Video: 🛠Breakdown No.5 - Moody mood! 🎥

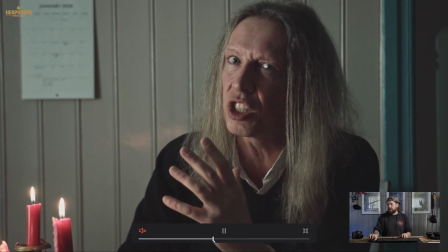731s
So if we let it roll off a little bit more here. This is great.
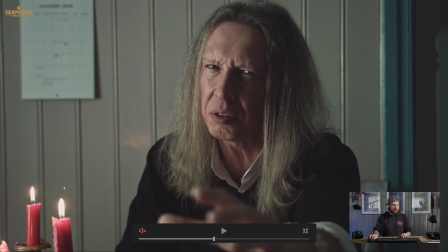739s
This is really fantastic. We have a nice roll off here. We've got these little candles that are creating interest. We've got some shadow going on here. There's some interestingness going on in the background.
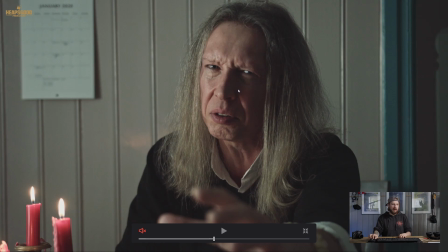750s
And here we're pretty much shooting straight on. I'm pretty sure I had a 50mm lens on this one, but I don't remember exactly. And this was a great shot. And this was super moody because he was saying something.
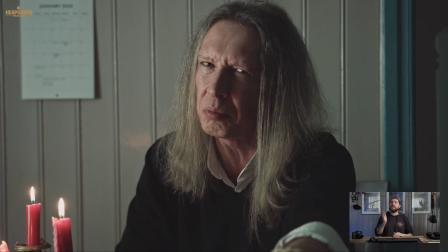766s
He was engaging with the lyrics here. And again, you can watch the music video just to get that feeling going on. But I'm talking about mood in terms of the picture, the contrast, and all this kind of stuff. The background is lighter, giving a nice kind of frame for Marius here.
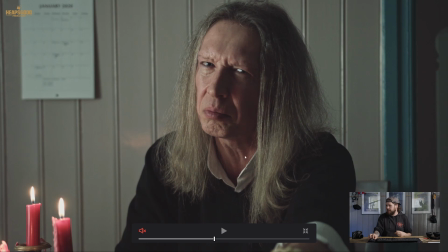780s
We've got these warm candles giving some warmth in a little bit of these shadow areas here, and that's something interesting to look at. We've got that catch light again from that light source that's from the outside. Moody, amazing.
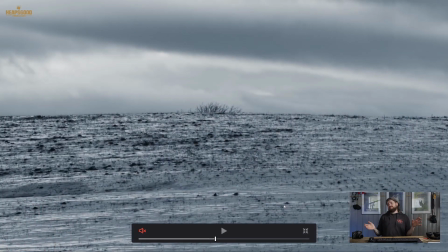793s
So moving right along, this shot was a pretty cool shot, actually.
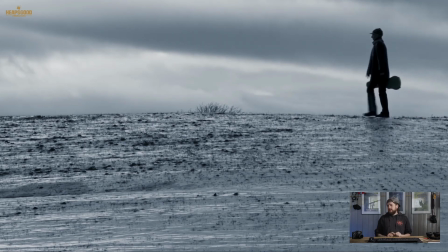802s
I'm just going to let it roll. How do you feel about this shot?
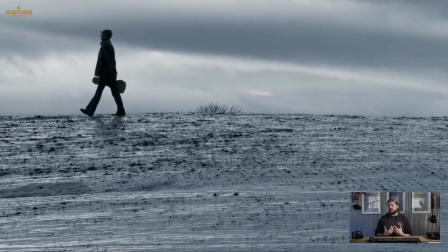807s
You know, what's the feeling you get from here? So here it's clearly ice.
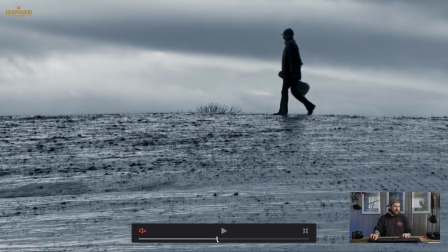813s
So there's a whole lot of ice in the shot. So I'm just gonna pause it just as he goes through the middle there.
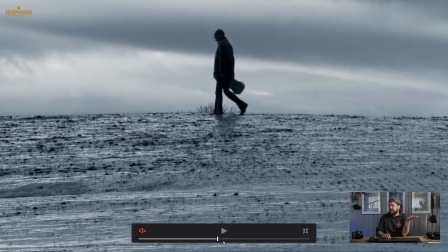822s
This is shot on a 135mm lens, just technically speaking, on the Blackmagic Cinema camera. And of course, overcast day in winter, super cold.
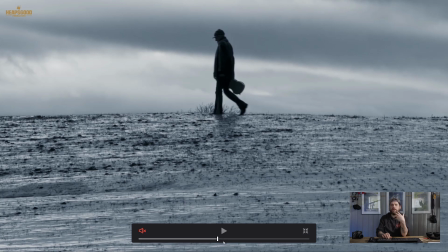835s
This shot was something that I was really looking forward to shooting because I love this compressed image. I love shooting up into the clouds, and just this glassiness of the ice just gave off such an
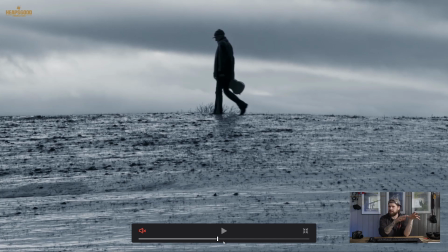852s
atmosphere and such depth and all this kind of stuff. And this is actually on a farmland just over on the other side, on the other farm over the road. And just after this shot, Marius slipped. He didn't hurt himself, thankfully, but he slipped at the end of this one.
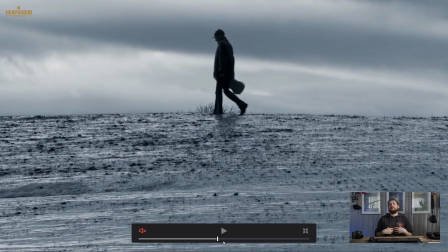867s
But he completed the shot and looks great. This shot is just about loneliness. This is about, you know, mood. It's like monotone. You've got this kind of blue grey atmosphere going on with the silhouette walking across the horizon,
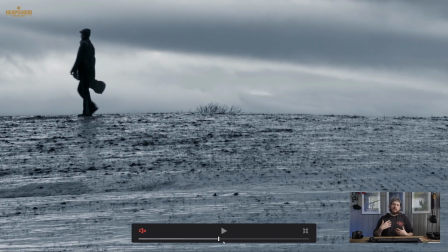883s
and just the way he's walking, you know, it's a little bit, you know, I
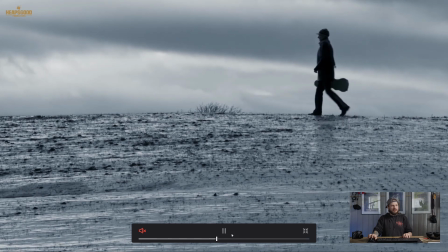891s
don't know. He's going somewhere, but where? You know,
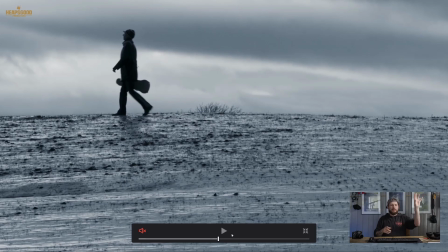898s
he's up in the clouds. He's somewhere. You know, this is great for talking about mood, and this is something in music videos you have a lot of creative freedom here. And Marius came to me. He said, "Let's just make a music video," and we produced this in 2 days.
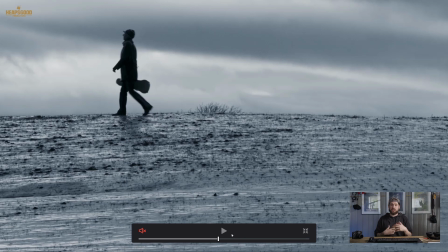913s
And I thought, great. You know, Marius, excellent musician to work with, great character to take out into places like this, and let him be and interact, and also direct him to do these things while I set up the shot. And these are the types of moods, these are the types of feelings that I was going for.
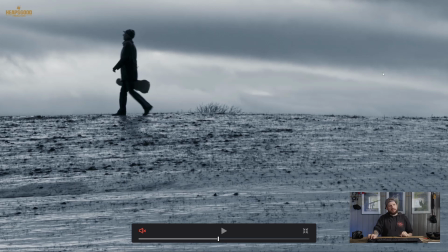931s
Now, luckily, because it was in the direction that he was going, the cloud was also going up. So there was a lot of things working with us at that time, and yeah, I don't know. I really enjoyed this shot for mood and contrast, because it was really moody and broody.
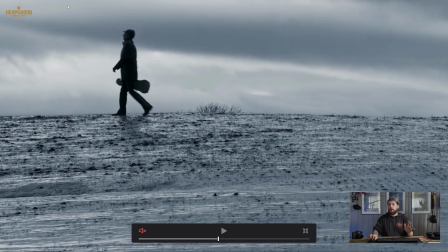948s
And again, just using an overcast day, no extra lights. I'm pretty sure the sunlight is coming from down back over that way, so, and it's going down, so it's coming into the later part of the day.
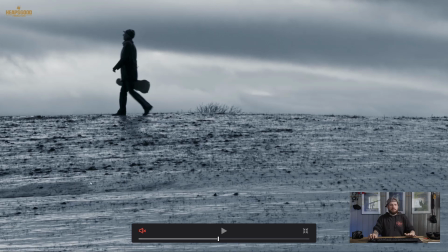962s
But because of this overcastness and this soft light, you get this beautiful reflection on the ice over here. So it's about finding your place and your situation and using that to create that mood. And I think that really helps, you know, tell that story, particularly with music.
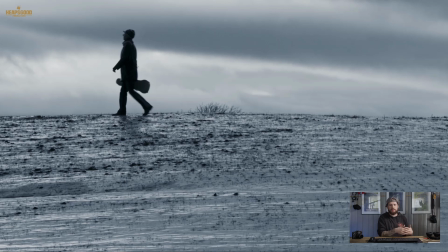981s
You know, you want to try and complement the music with motion picture, as some of us do. And I feel that this was such a successful job and a great example for you guys to
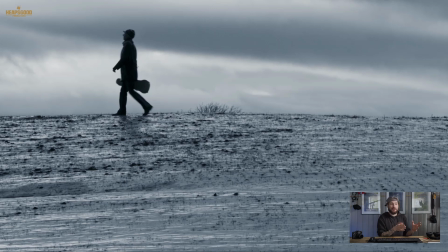999s
see some live examples, something that I've created that are moody, that are creating a certain mood. You don't feel happiness from this, do you? You don't feel, oh my God, joy and bliss and love and all this kind of stuff.
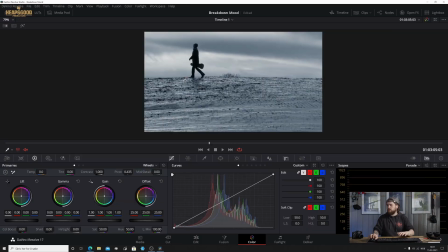1012s
You feel, oh, this is kind of cold and a bit lonely and all this kind of stuff. So yeah, that is a good representation of that particular feeling. But, you know, if we're to have a look at a general exposure, everything is quite, you know, in the middle,
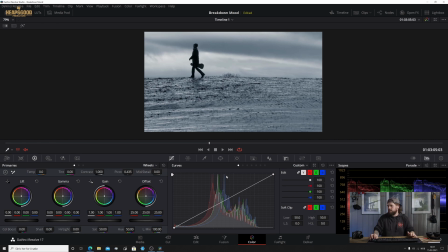1031s
right across the line, generally pretty well exposed, technically looking.
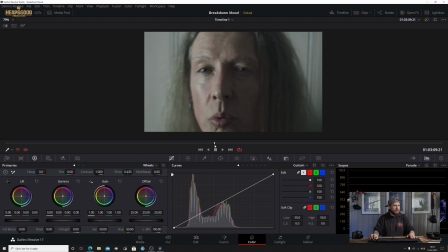1036s
As we go further on, we have another close-up, a bit of a dreamy shot here. This was a pretty bizarre one from my behalf, but yeah, that's how it is.
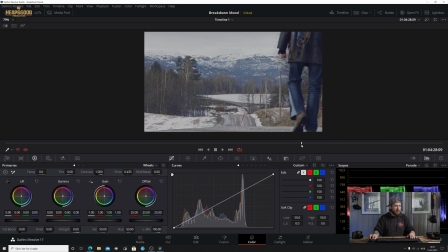1052s
Then, if we move it right along to the last shot, now this is the shot that is, for me, the most spectacular shot.
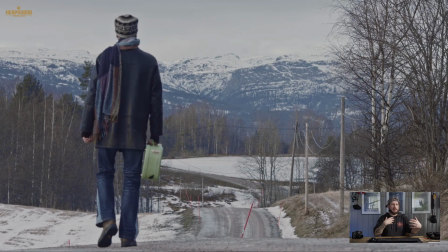1067s
135 millimeter, keep it compressed, keep that background, you know, all exposed. Because of the overcast day, you're able to really push that lighting scenario to your advantage.
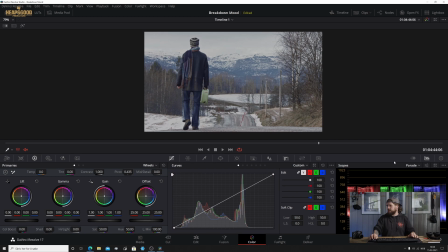1079s
Having a look at the parades here, nothing is beyond clipping, so everything is very well conformed here. And then we're having a look at our subject walking into the distance, and a little bit of slow motion going on there.
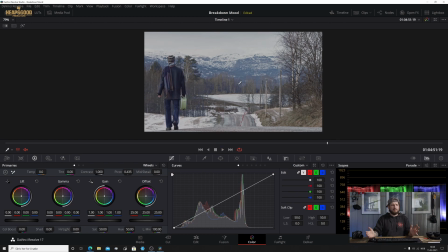1097s
And overall, this is like very high key lighting. You can see well into the distance. I'm pretty sure I was sitting at around 5.6 on this one, as our subject walked off into the distance.
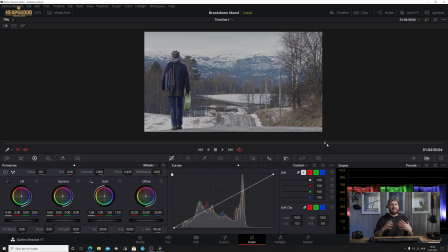1110s
And then just talking about mood and emotion here, it really is like showing that there is an open road. There is some hope going on here, and this is sort of what the music kind of goes off into this beautiful crescendo, and the music and the emotion all feels off here, and you feel the loneliness,
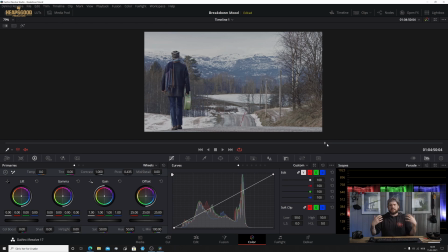1129s
but there is this openness going on, that there is this positivity somewhat, and this is what this picture translates, and that's what I feel does the job in this picture. So we go to the last one here, and it's him walking out into the distance, and then there's the credits.
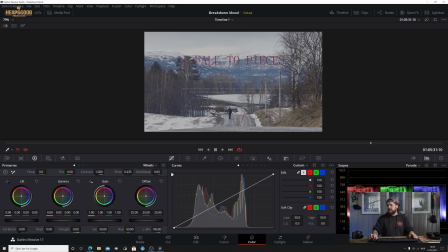1151s
So it's really up to the individual to go, hey, this is what I want to create, and this is how I want to create this mood. And music videos are a good way to help that develop with the mood and the style. Now, to be honest, with this music video, Marius came to me and he had an open book. So we had one day, which was the night that we sit down and ate dinner together to create something. And we just created this. We just went straight up, no massive pre-planning, and we just went out and shot in the snow and got pictures like this. We shot in the house for the playing scenes and also the singing scenes. It's a really simple directed video, but at the same time, I took a lot of care into shooting. I took a lot of care in the composition. I took a lot of care in where the sun was or how the overcast day. And luckily for me, with the mood of what I was going for here, everything just worked out. If it was like a happy poppy or different type of rap music video or something like this, it may work, of course. There's no one theme to one feeling.